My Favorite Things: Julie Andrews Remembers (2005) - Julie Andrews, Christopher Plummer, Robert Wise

So I finally decided that the best way to sing the song so that the lyric just rattled itself off my tongue and into the film was to pretend that I was so nervous about going to the Von Trapp villa for my new job that the best way to sing it would be to go quite Dottie for a while.
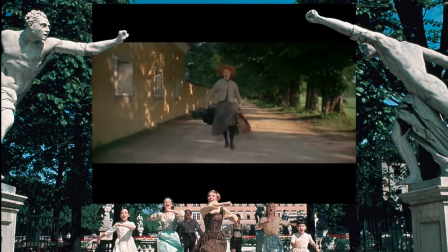24:44 He tells thee all I trust I leave my heart to. All I trust.
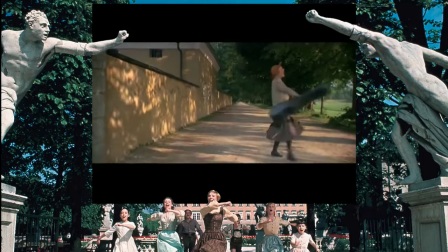24:49 That's why I do all the swinging of the guitar, and that's why I trip at the end.
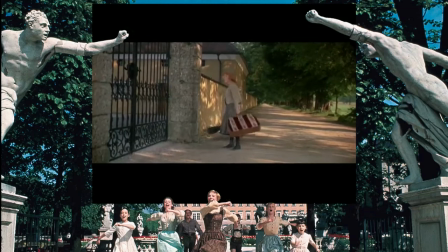24:54 I do anything I can to sort of distract from having to think about the lyric too much, and all I tried to do was make myself seem so nervous that I was babbling, really. And in a way, it really seemed to help the song.
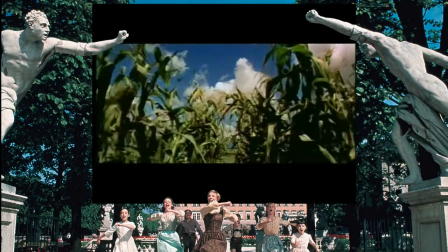25:12 Many of the Rodgers and Hammerstein musicals had been translated to film.
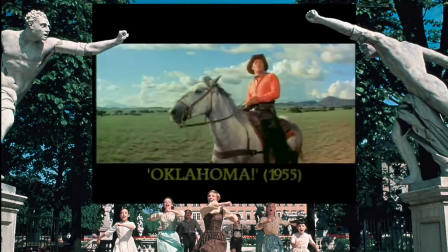25:17 Oh, what a beautiful morning!
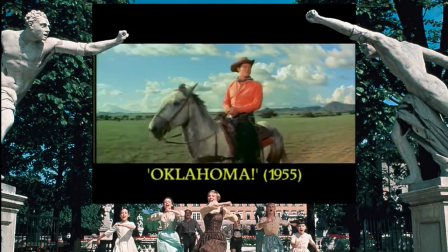25:22 Oh, what a beautiful day!
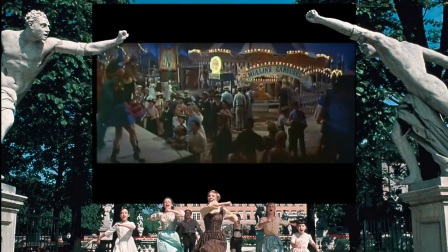25:30 Carousel was a lovely movie. And also South Pacific.
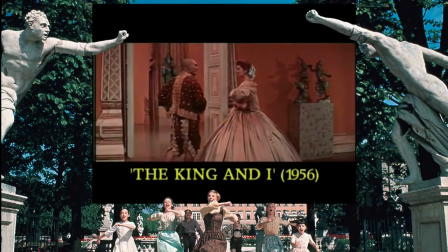25:36 I gather you regard this as a good omen. Yes.
King and I was gorgeous and superb, and I loved it.
Everything going well with us.
But I think, actually, that The Sound of Music was the most successful adaptation to film from stage.
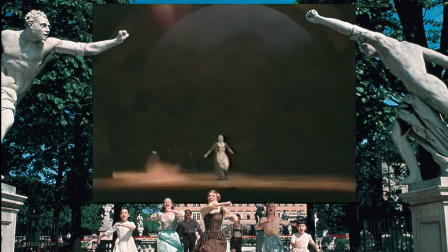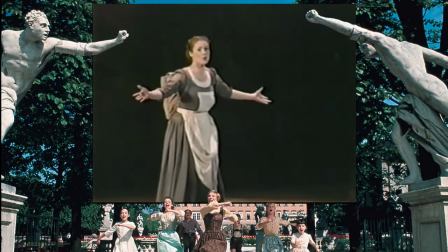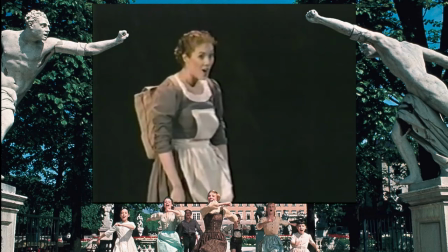26:03 All the changes that were made, of which there are hundreds, hundreds of changes in the dialogue and the positioning and all kinds of things,
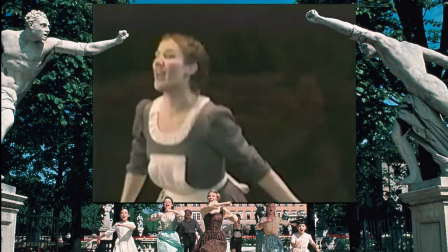26:10 all made a brilliant stage show into a brilliant movie. And what is extraordinary is that they each exist in a way completely separately with a lot of familiar territory covered.
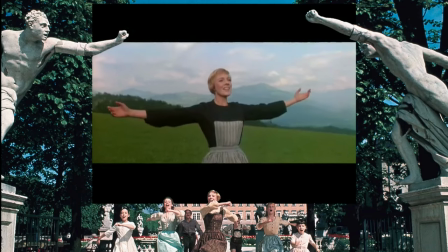26:23 But they are different things and they're both successful.
The hills are alive with the sound of
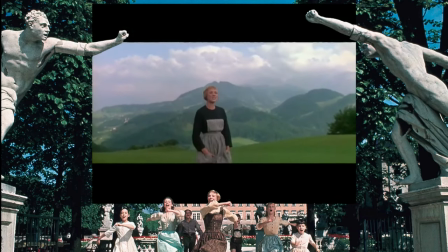26:32 music, with songs they have sung for a thousand.
I think it actually transcended the original production to some extent.
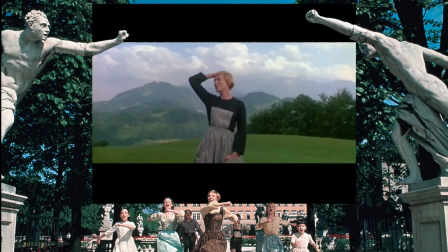26:42 And one of the reasons for it, I think, was to suddenly have like a 70-piece symphony orchestra playing behind you, and to have those glorious mountains, and to have all the lovely themes of nature.
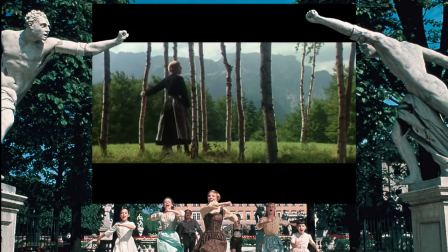26:57 My heart wants to beat like the wings of the birds that rise from the lake to the trees.
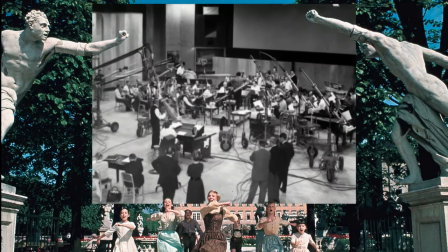27:05 Somehow it all suddenly came together. And I do know that singing those songs, you couldn't help but be lifted a little bit.
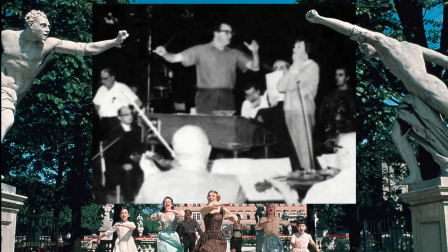27:14 Even in the recording booth, you couldn't help but imagine, simply because the sound was so thrilling and so uplifting and enormous with a huge orchestra behind you. There's very little else that is as exciting as that.
I go.
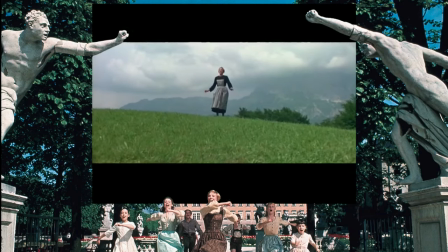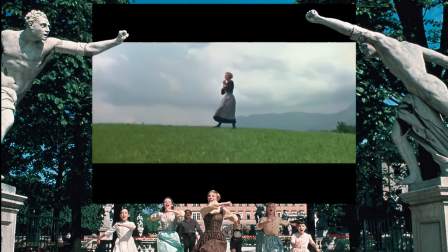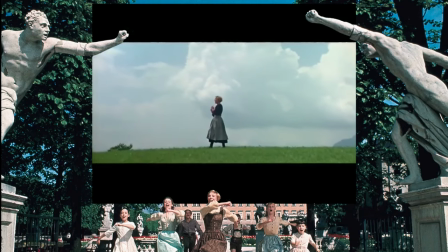One of the people most responsible for the success,
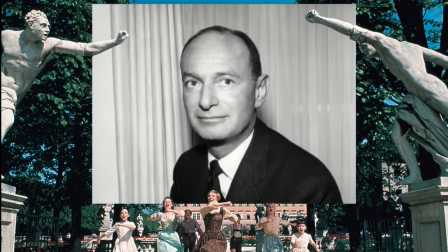28:06 other than the music, of The Sound of Music is Ernest Lehman, our wonderful writer.
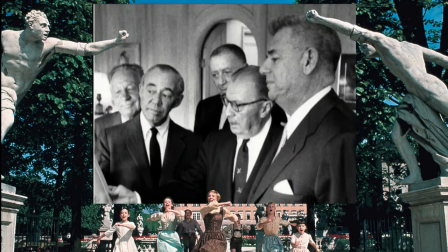28:12 Lindsay and Krauss were so great at what they did, and Ernie Lehman had a lot to work with to begin with. What he did brilliantly was take the stage libretto, the book, and use many, many of the lines.
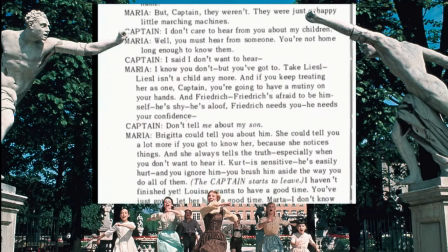28:26 If you compare them, almost all the lines of the stage show are there. But he changed the humor a lot.
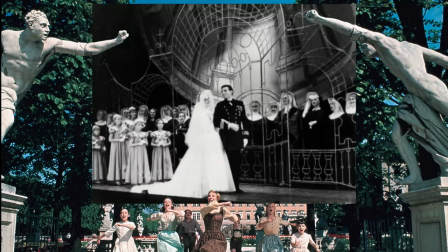28:34 The stage play did have this tremendous reputation for being saccharine.
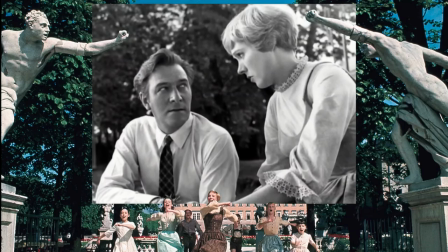28:40 And I know Chris Plummer and I were both worried that it would be so sugary, we would be, you know, swimming through treacle to some extent. And he and I and Ernest Lehman, I believe, all tried to kind of tamp that down. I was a terrible bore in the very beginning of this movie because I'd grown up playing extraordinary great roles, and suddenly to be handed the Captain Von Trapp was not exactly the greatest part ever written.
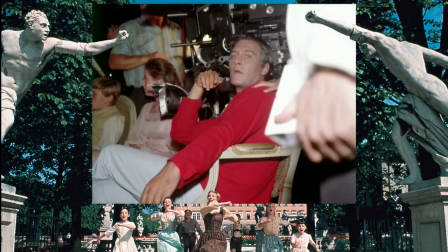29:06 And I was rather snobbish and rather badly behaved, but I did make my point that I wanted the character improved.
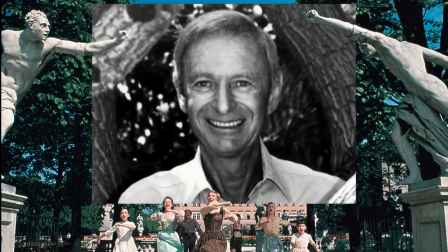29:13 And Ernie Lehman, who already was one of the most distinguished screenwriters in Hollywood, listened to my suggestion,
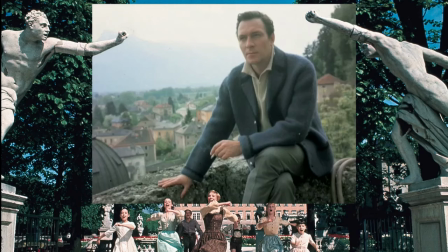29:20 and he gave me some humor, some edge, some darkness, some irony that which the part didn't have before he did tackled it. He was enormous help. I just loved Ernie.
Oh no.
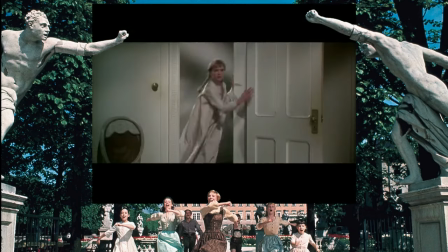29:35 Look.
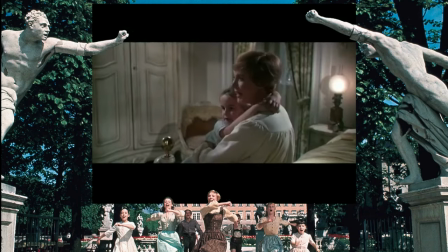29:40 One of the outstanding things that Ernest Lehman contributed was switching The Lonely Goat Herd with My Favorite Things.
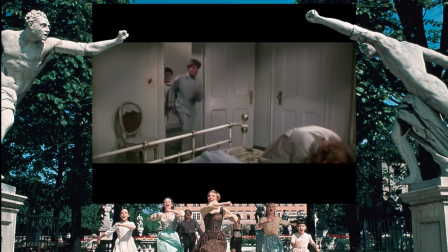29:50 The Lonely Goat Herd used to be in the actual theater musical in the place where Maria cheers the children up in the thunderstorm. And Ernie thought that it would be so much better from the point of view of the lyrics and everything else to use My Favorite Things. What better way to cheer children up than to take their mind off the storm outside and to talk about all the things that you love and that make you feel cozy and comfy.
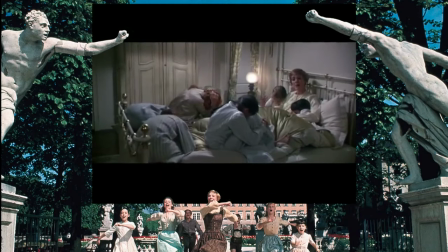30:14 I think it was an inspired decision.
Oh, when anything bothers me and I'm feeling unhappy, I just try and think of nice things. What kind of things?
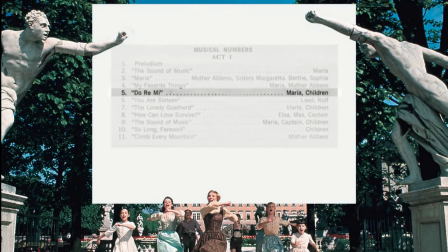30:24 They haven't sung Do Re Mi yet, which is the song where Maria sings with the children, in essence teaches the children how to sing.
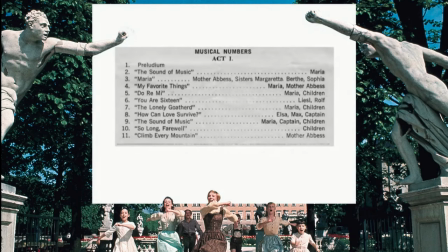30:32 So the children can't sing My Favorite Things because they haven't sung yet.
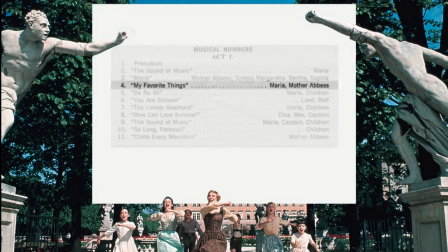30:36 So in fact, even though it appears to be a song by Maria and the kids, she's doing all the singing. And they interject lines about what their favorite things are. Again, a very, very clever change from the Broadway song position into a cinematic position, equally strong, very different.
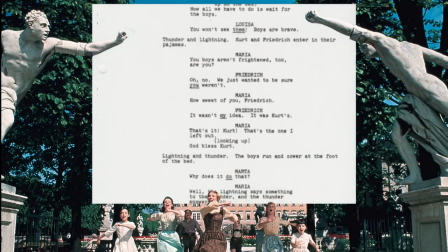30:54 Because lyrics mean so much to me, I like to transition, if I can, from dialogue into song without really a great introduction or here comes the big number. You almost talk your way into a song, and Ernest Lehman made it part of the dialogue and part of the whole story rather than breaking for a particular piece of music.
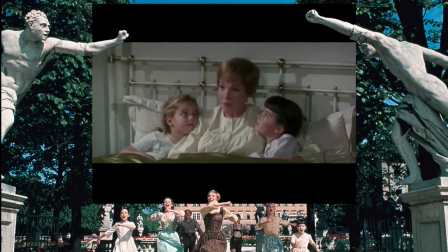31:20 And Favorite Things is a good example of that.
Green meadows, skies full of stars, raindrops on roses, and whiskers on kittens, bright copper kettles and warm woolen mittens,
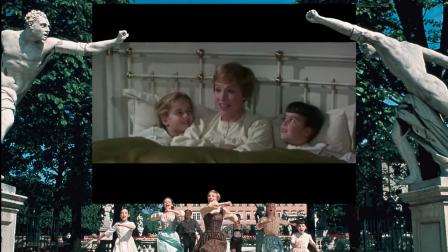31:34 brown paper packages tied up with strings. These are a few of my favorite things.
Ernest Lehman, who did the screenplay for the film Sound of Music, was so hands-on, came to our rehearsals,
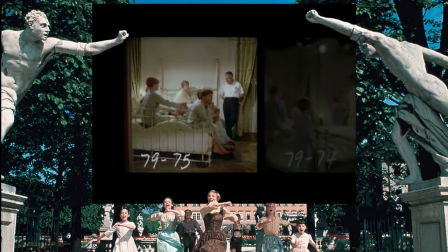31:51 watched everything, and he loved everything except he had a little bit of question mark about My Favorite Things,
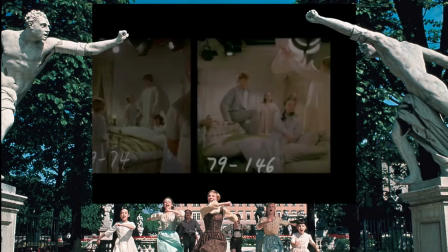31:59 which was in the bedroom. Everything was staged, and it evolved into a pillow fight. This pillow went to that person threw it to that person, that person threw it to that person.
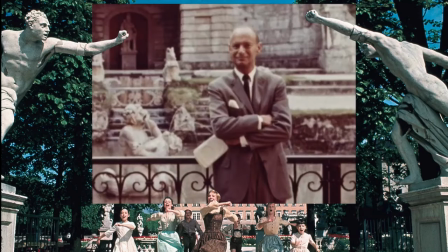32:10 And we thought it looked fine. Ernie Lehman, our screenwriter, said, "It's a little bit too planned."
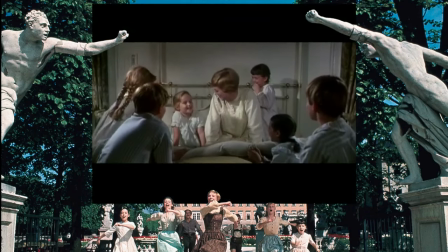32:18 He said, "It doesn't look spontaneous." So we lessened a little bit of the exactness and made it freer.
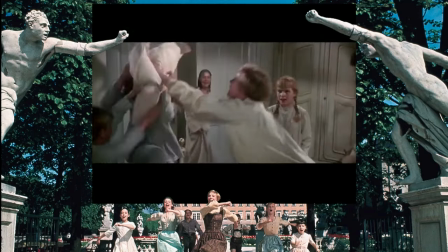32:25 No school, pillow fight!
And it worked. Ernest Lehman.
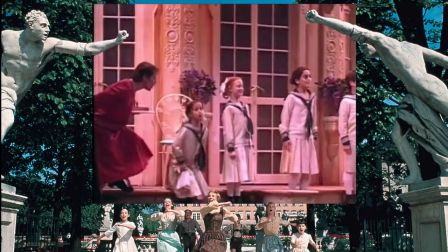32:35 Using stage time and stage economy, Do Re Mi, is the moment of Maria warming up to the kids.